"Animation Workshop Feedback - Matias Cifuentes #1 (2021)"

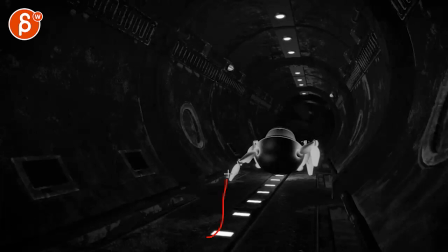12:03 But then imagine it's starting to go up sideways, that wall,
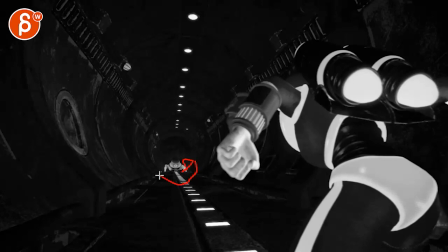12:08 just a bit, and then goes back down, up here, and then straight. So it's a bit of a rip. Like it's scrambly because of that, loses a little bit of its grip to then be straight towards the end. And because it's curved environment,
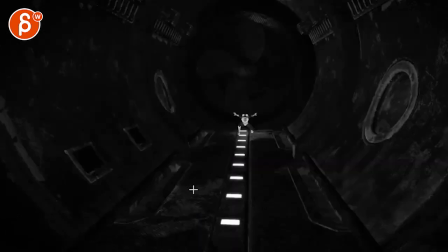12:23 it'd be kind of fun to be like that. instead of this just was like a cycle going forward that's all cool i
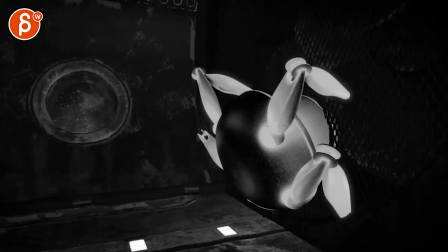12:31 think the only thing i would do is storing feels a bit even i think this could be one here then one may be higher just giving the better sense of i'm stuck it out of control this feels almost too in control because it's so mirrored
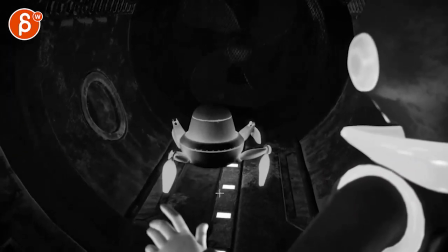12:43 it's like that that's cool so that gives us just enough of a change
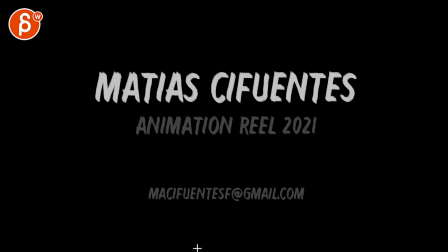12:51 that's cool then we got that and that's that that's a really really strong reel
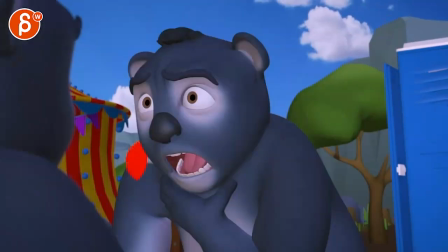12:58 absolutely love it this just look wise a cool line choices lots of mechanics lots
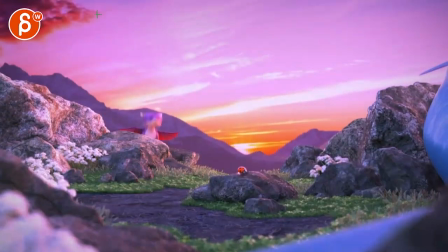13:07 of also cool acting there i know it's really cool that's that from me thanks all right there's an email you can You can sign up, you can start whenever you want, you can submit whenever you want, you get 16 submissions. Either way, a like and subscribe would be awesome. All right. Thank you.